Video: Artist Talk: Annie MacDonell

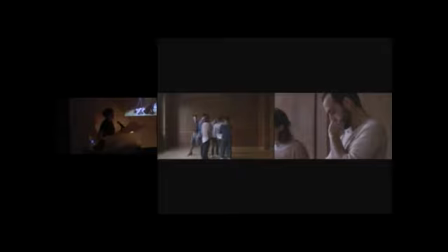It was really important for me, and this is also one of the reasons why I chose in the end not to work with actors, it was really important to me that the dancers didn't think of themselves in the roles of the police or the protester or the good person or the bad person.
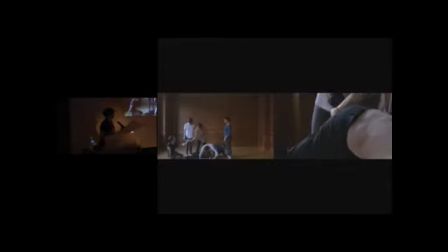I really wanted them to just concentrate on this collective project of recreating the images and think of the bodies and the images as well as being neutral things. it's not that I wasn't interested in the questions of who's right and who's wrong and who's got the power and who doesn't have the power
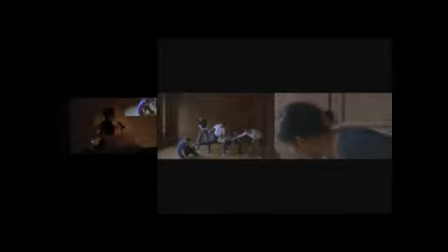but I was hoping that through the process of reshooting that I could sort of like unhinge these physical interactions from reality for a moment to open them up to other types of conversations and other types of consideration.
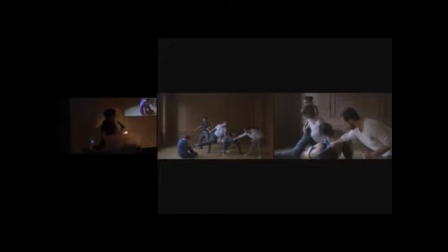So we got together in this very specific space, which some of you might recognize. It is the former president's office, the university's president,
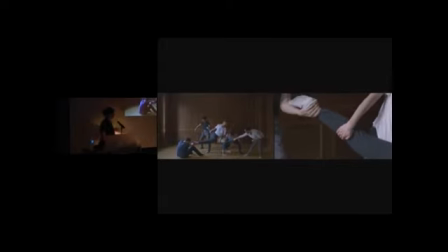which hasn't been in use for many many years so it's this sort of it's a beautiful old room with wood paneling and parquet floor but it has seen better days everything's a little bit marked up and scuffed sometimes it's used as a studio by
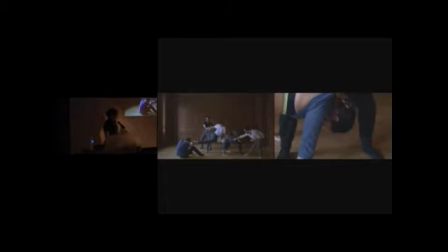the students or by the teachers here and I had also considered a lot of different locations to shoot these actions against I had thought about taking it back into the street to sort of return it to where it came from. I thought about doing it in a completely neutral studio setting.
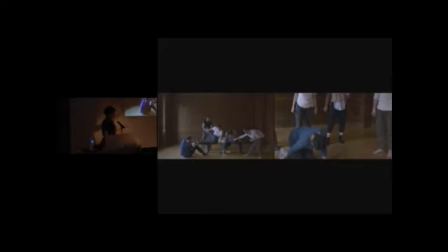I thought about constructing a set for it but in the end this room to me was the perfect space because it had that real feeling of traditional power. It looks sort of like a politician's office or a judge's office and yet because of its
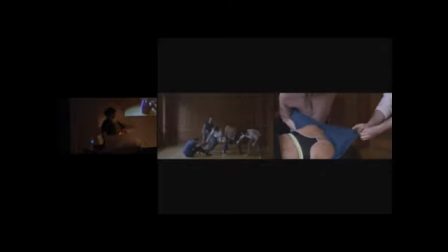state that power has been displaced and And it becomes a space, I think, to talk about those things and to, hopefully, to rewrite those things.
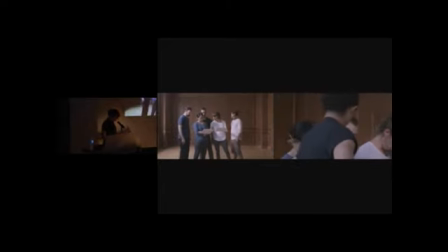I wanted to keep this activity of restaging within a conversation about power and domination. But I wanted that space to be symbolic. And I think, I was hoping that the room would achieve that.
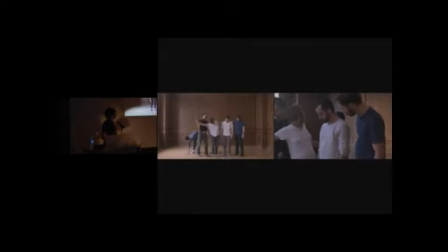We also used daylight as our light source which helped because it was a really long day and the dancers worked very slowly and methodically on these images and the daylight I think, I hope,
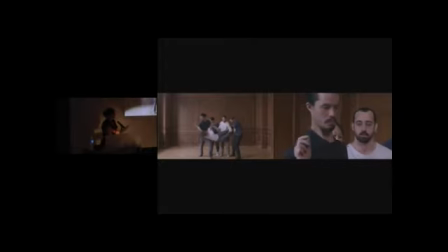locates the action in a sort of real moment, a real time and place and also gives you the sense that that there is there is time that's passing. So the crew is really small and the setting in the room was very calm and quiet and
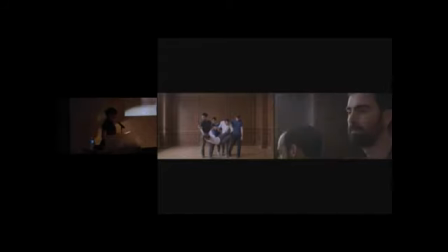we placed the images out on the floor and the dancers decided on which ones they wanted to work on and then I just asked them to spend as much time discussing and looking and trying things out and adjusting and failing and trying again as they did in actual formation.
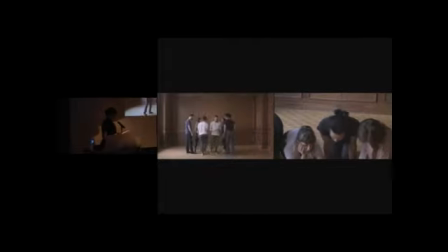And they did a really amazing job of that. They worked away the images slowly and methodically just as I had hoped they would. And they tried all different types of things and they negotiated among themselves. They switched roles. They reconfigured themselves. Amy the choreographer was there which was really great because she had all the right language
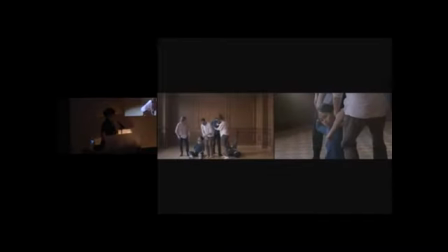to help direct the dancers and I could concentrate a little bit more on the image.
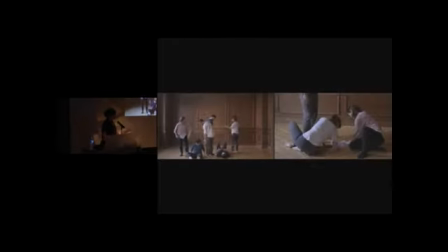A lot of the poses were difficult to achieve. They're deceptively... They look simple, but they're difficult to achieve. And they asked a lot of the dancers physically, a lot of this lifting and dragging and holding yourself up. And the dancers were all amazing to work with.
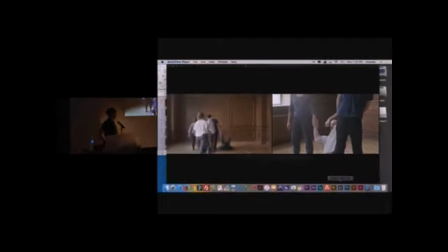So this footage here was sort of what I had in mind as being the main content of the show, it's what I set out to shoot.
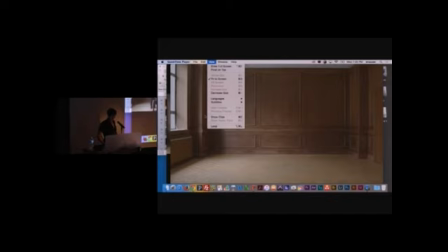But in the end, the main screen in the gallery is a different footage altogether.
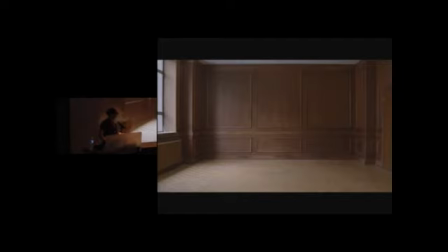At the very beginning of the day, we did an exercise to get the dancers warmed up and to sort of get them to go through these experiences in a very physical way before we actually started to deal with the images.
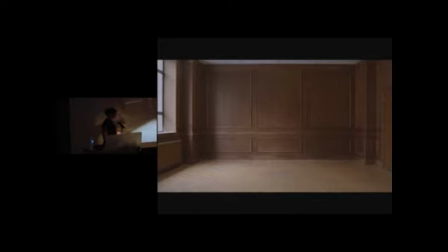So the very first thing we did at the beginning of the morning was, without the photographs even present, we just worked through the experience of going limp, of what it's like to become dead weight, and also the experience of trying to lift each other's dead weight to drag it away.
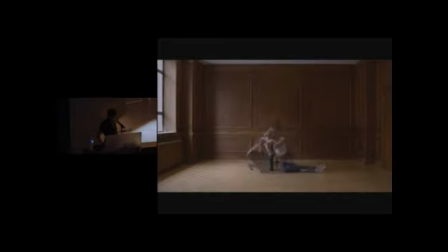And in the end we sort of filmed the exercises because we were there and because it was starting to look interesting and I had a hunch that we might I might use it in the long run but they're very improvised moments. The dancers sort of played out each scene however they saw it. They would stand around the room and then somebody would step forth and decide that they were going to be the
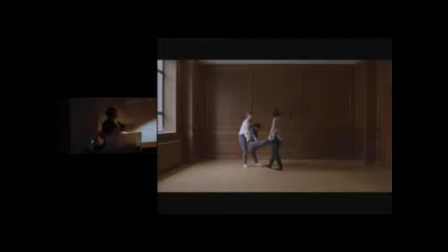protester and they would lie down face first or on their backs or or sit down, or two of them would lock arms together. And then, you know, the dancer standing on the sideline would sort of step in and begin to work at dragging them away.
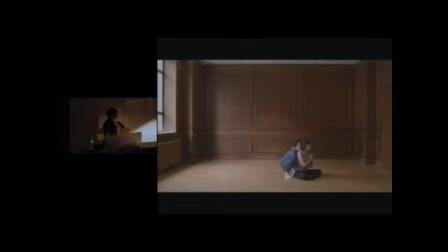And it was a really powerful thing to watch, just because of the physical intelligence of the dancers, but also because of the way that you could see them coming to an understanding of how to make yourself a problem and how to solve the problem of somebody else.
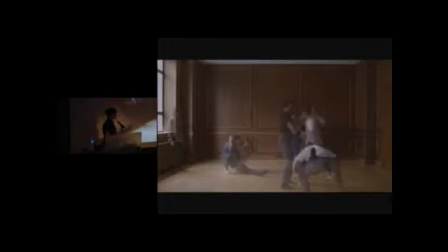It made me realize how difficult and how dangerous and how tense these moments must have been in real life, and I think it gave the dancers a real appreciation for it too.
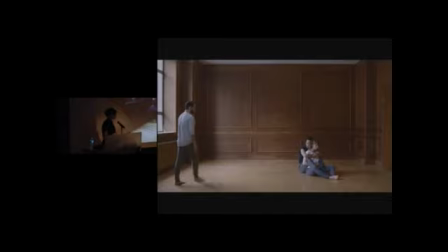In the end, like I said, this is the footage that became the main content of the show because I think it relocates the conversation in in the bodies of the dancers in a way that I think articulates
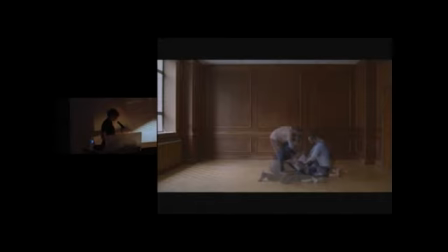the ideas from a much more authentic place there's a sort of truth to the actions in this footage that I really appreciate and when I look at the two films now the ones that we were watching before the double screen piece and this piece I think that the the double screen piece is
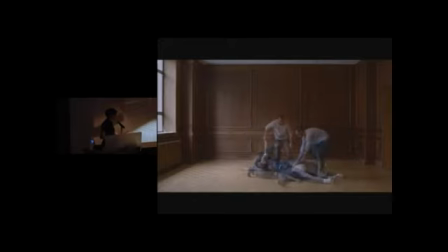a much more intellectual exercise and in a way when I look at it I see that what I had asked them to do was something that was very close to what I had been doing with the images which is sort of looking reading being critical dissecting deciphering but all that action happens from
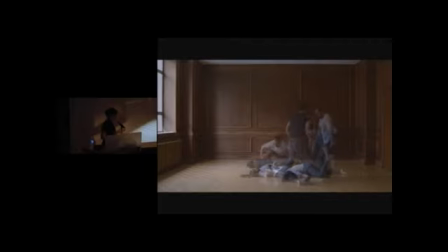inside your head from an intellectual place and by contrast I think this footage allows them to filter all those same experiences and questions through their bodies instead of their minds, and I think that really is where the action is.
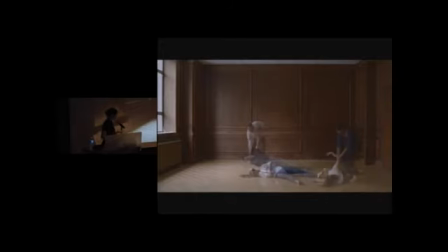And it's where this act of protest comes into being, so it's important for me that this is the main footage.